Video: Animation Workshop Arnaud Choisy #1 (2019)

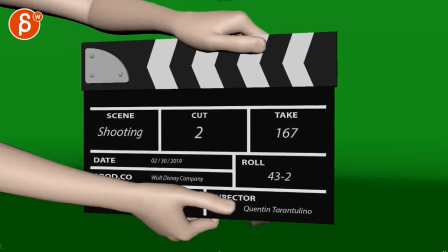[0:04]
Alrighty, let's play this through once here. There's sound.
No!
All right. So as I was emailing you, I like the idea of someone screen testing.
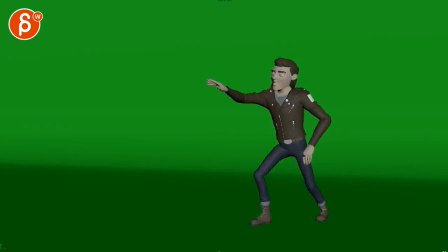[0:20]
And because of that, you have the license to overact because he's just a bad actor.
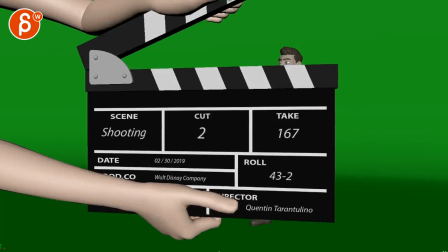[0:25]
The what I was saying here, that I wasn't a massive fan of the sound.
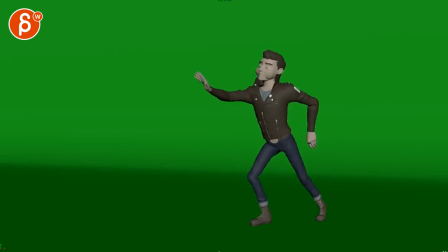[0:29]
Like, generally, I'm a fan of using sound effects because it's not done enough.
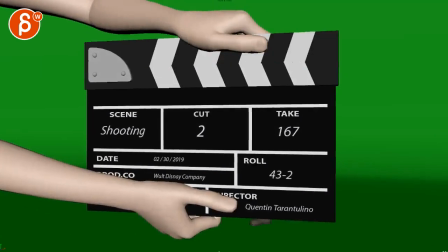[0:34]
Usually it's just lip sync with someone saying a line. So I do like that. I would probably just take this out. I'm thinking, if you have this in there, I'm going to wait for something very Tarantino-esque.
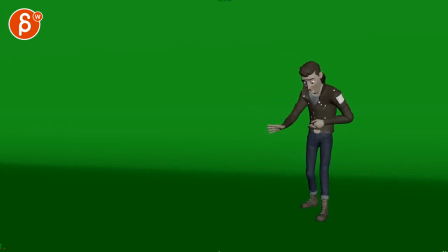[0:46]
Not there has to be any violence in there, but something with very specific dialogue and interesting, you know, specific gestures and hand movements and something like that.
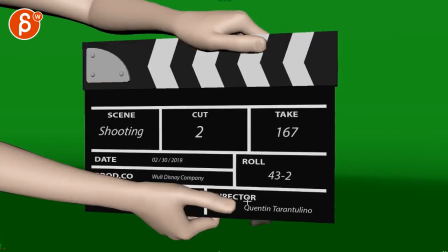[0:54]
I don't know. There's something that comes with that name. I would just take that out, and I would just probably do... where is this here? Somewhere where you can change in your clapper here, like screen test or something. Now, because you have green screen, there's something where I thought,
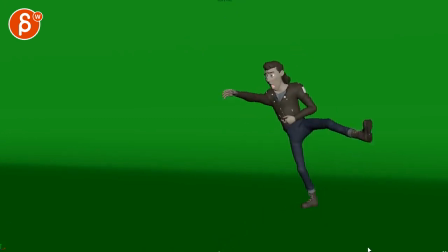[1:11]
what we could probably do something more also in terms of contrast and performance.
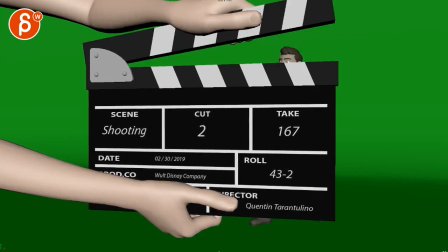[1:17]
So I'm not sure if my drawings are going to be clear, but this is kind of what I meant when I was emailing you.
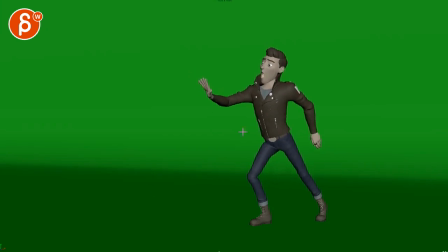[1:23]
So what if you take the sound out, and this could be this, I don't know, I was saying, like, since there's room here, you could have kind of a robot in there, and I'm thinking very old school. This is weird head, and it could be springs, you know, something with springs.
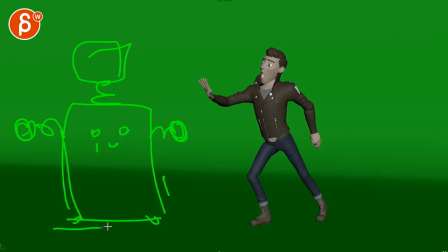[1:42]
And you got little buttons there, and maybe there's some wheels, and you go, like very, very bad animatronic type of thing.
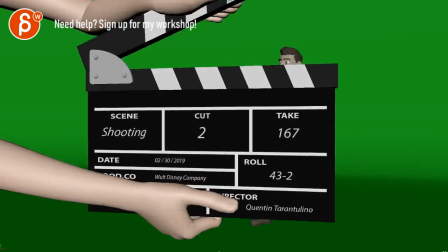[1:49]
And to me, it's more like he is
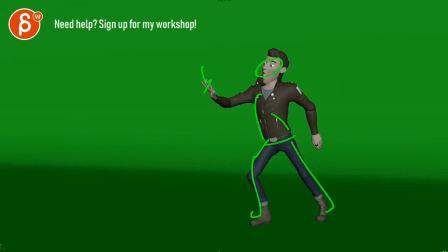[1:55]
kind of like a spaceman, because he's got his ray gun, and it's kind of his overacted. Oh, there is this villain next to me, and I need to shoot it, or there's just some line. You can make this where it's an action thing. Or maybe it's they're almost friends.
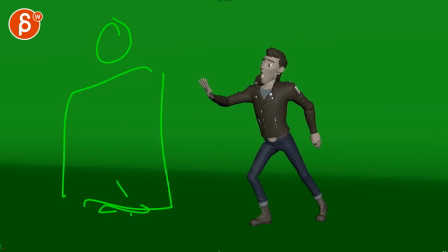[2:13]
Like, that's his bodyguards type of robot, and he's there, and they're kind of looking. You can have his hand on him. They're doing something together. So, I mean, I don't want to dictate the acting choices, but something where it's an overacted, almost sci-fi-esque type of thing.
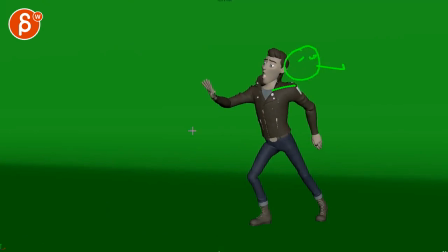[2:27]
He says his line. Maybe he's looking over here, and then he waits because he realizes, wait, why is the robot not doing his thing? So, again, robot will be here. And then turns around, and then he breaks character. So meaning that he is overacting. He is in his environment.
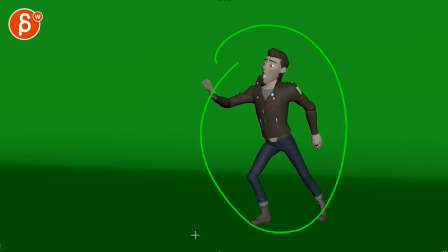[2:44]
It's very cheesy, old school, sci-fi type of thing with where they're going to comp in some cheesy backgrounds, paper backgrounds and stuff.
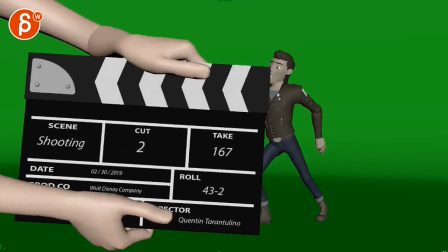[2:52]
But what I'm saying with my rambling note here is that I'm thinking of,
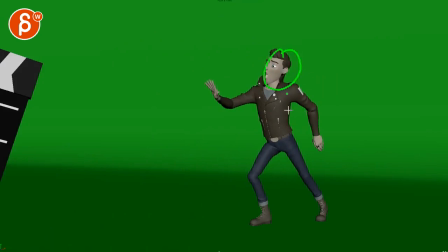[2:57]
he is in one acting mode, which is over the top old school with his ray gun. Oh, we got to do something. And then he realizes, why is the robot not doing something? And the robot could just have very slight movements and some blinking lights. Then he breaks character, goes, oh, what's going on again?
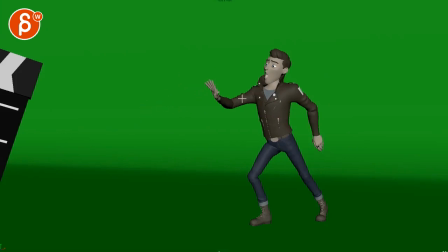[3:15]
Turns around, has this angry look, and then maybe, you know, knocks onto the hull of the robot. It's this very, very frustrated, like, ah, oh, why are you not working? Maybe a little bit of a punch. It could be a little bit of a kick with his foot.
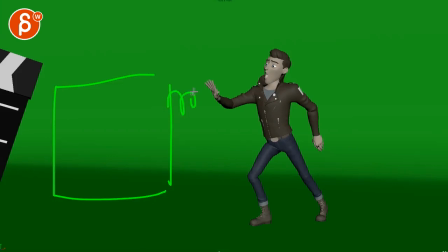[3:31]
And then because... this is what I was saying, because of like those springs with his weird head. Again, make it like super, super, again, this could be wheels, so that he just kind of turns and Y, like a Y rotation, just kind of moves around.
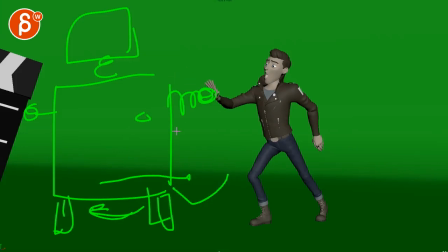[3:46]
So it's very cheap looking. And after his kick with the leg or punch or whatever he does with his arms or legs, there could be, you know, there could be a panel or something in there that opens up and the thing breaks.
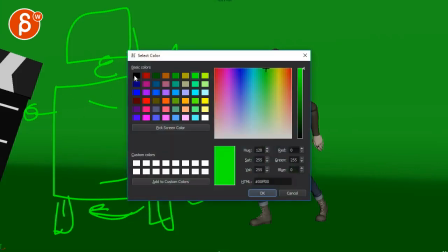[4:01]
So imagine... I'm going to change this again with my horrible drawings,
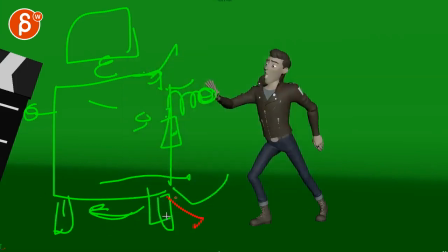[4:05]
but imagine it suddenly malfunctions and the wheels buckle and it falls to the ground.